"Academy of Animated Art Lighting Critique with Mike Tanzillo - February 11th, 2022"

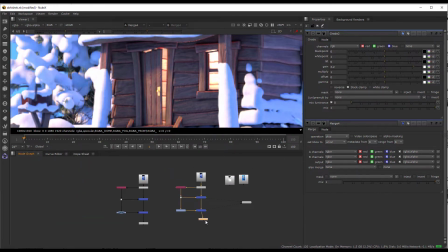8:20 So that's the basic workflow. And then again, like once you do all your color correction stuff and layer stacking, then you come down to the end
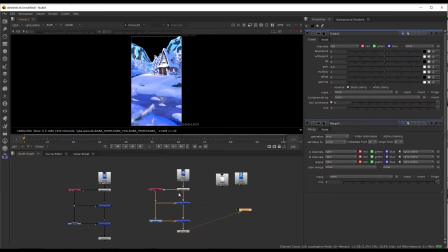8:29 and you pre-multiply it, and then you can continue to add it down the pipeline.
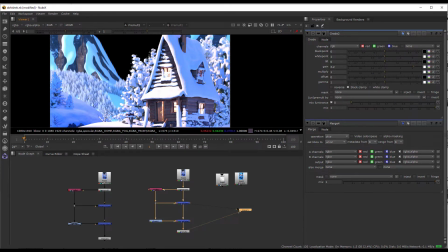8:36 So that's my little spiel on that. Yeah.
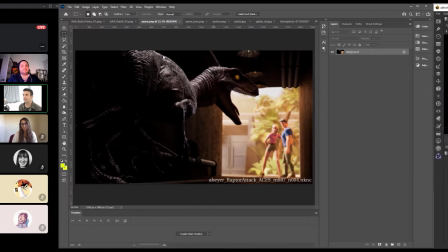8:42 All right. Cool. Any questions there before we move on to some other stuff?
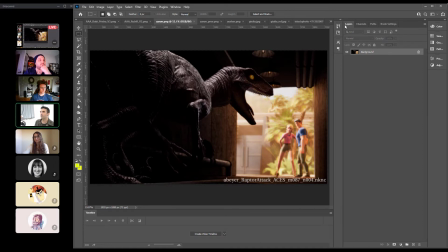8:49 Let's go through these in alphabetical order.
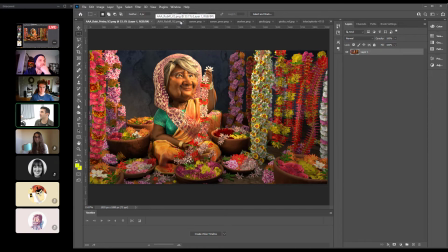8:52 Oh, I saved yours as is when they were AAA Ruby, so I think you cheated the system. No, you're good. All right, cool. So this was the previous version.
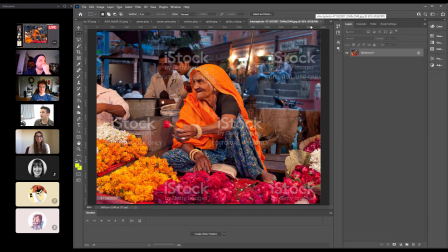9:04 We had the reference here. Yep. And now we've got the updated one.
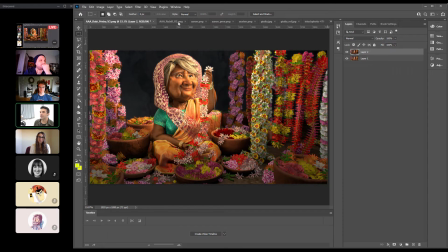9:10 So let me just grab these, put these together. So, okay. Yeah, so what I was saying yesterday about some of the stuff that was going on. So we've got the basically like the I thought we could use some more saturation in the fill areas, and another big one was the
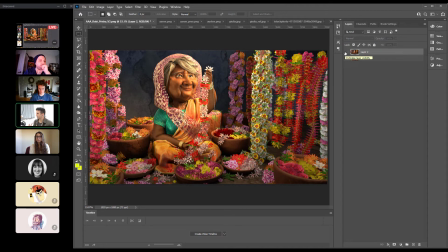9:24 background didn't feel like it was like in the same time of day. Like it felt more like an interior wall than an exterior wall. And because I think we have enough separation between the character and the background that we don't quite have to go that dark in order to get her to read. And I still think you could probably push it another degree up.
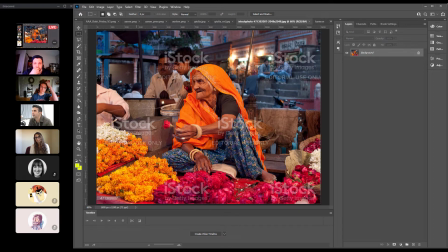9:42 Like looking at the reference, I think of like a value that would be good, but like she's so warm and she pops off so strongly that I think we could probably go another
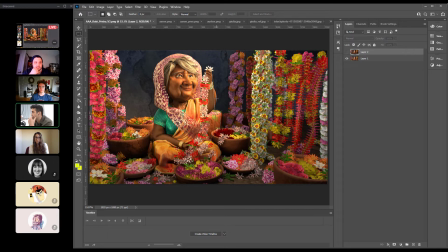9:56 like double the intensity on the background and still be fine. with being able to read her, and then it would really help like tie the whole thing together a little bit more. I think the shaping on her looks really good.
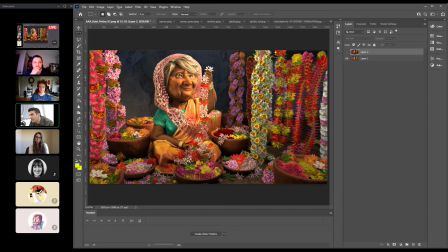10:10 I would maybe try and get some more like specular shape on the fill side of her, like in her skin a little bit. But I like the shapes that we're seeing on her face and kind of coming around here are looking really good. Her clothes still look great.
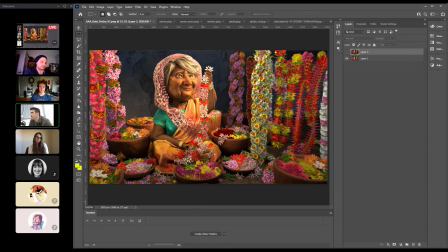10:28 Flowers are looking really good. The only ones that kind of stood out to me were the ones that are hanging. It's a tough position.
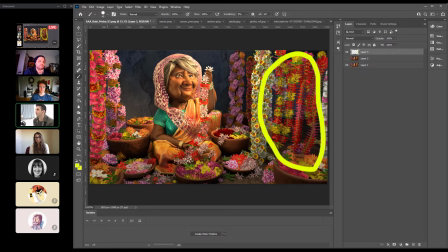10:44 These that are hanging over here, and then also these that are hanging right here. They're just both feeling a little bit, like these might feel a little bit too saturated, especially the reds. And there's not a lot of shadow on them. And then these in here too. The interiors of these pink flowers feel a little bit too lifted.
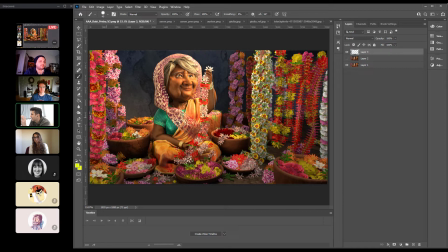11:04 I would try and ground those, and maybe get like a little bit of ambient occlusion in there if possible, or something. Okay. What do you guys think? How are you guys feeling about this?
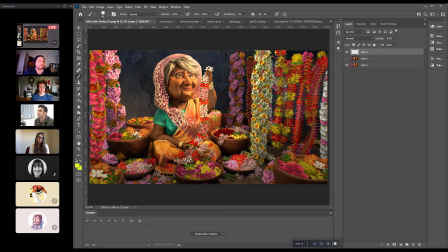11:17 Maybe these flowers down here too. They're so tricky. So brighten those up. I think they're bright enough. I think just getting a little bit more of a grounding shadow in their like just like a little bit. Is
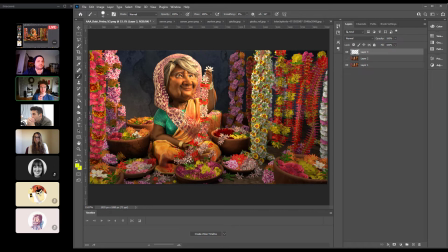11:37 I feel like it must be really hard to hit that balance between what you're talking about in the first critique of having that transparency so that there isn't like a ton of ambient occlusion between the flowers and them not being too flat. Yeah, that'd be really hard. It's really we always ended up having a lot of flowers in our shots.
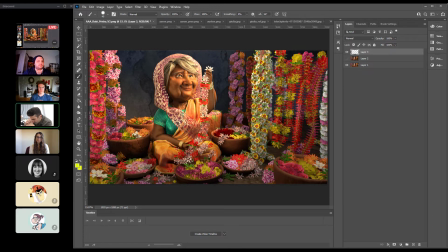11:54 Like what was it when in Ferdinand when they announced like, oh, and then they're gonna go to the flower festival. I was like flip my desk. I was like, I'm out. I quit. I'm done. Like, Mike, you're gonna work on the flower. I did because I worked on the flower festival one night. I was like, oh my gosh, I hate everything.
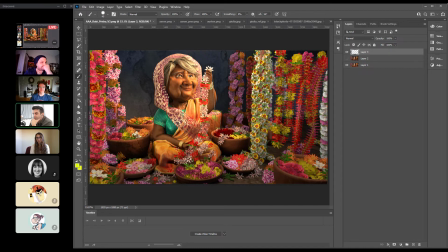12:12 But it was like that stuff was really tricky. And Epic, we had a lot of flower stuff, and so you get better at it. But like it really that balance is so hard.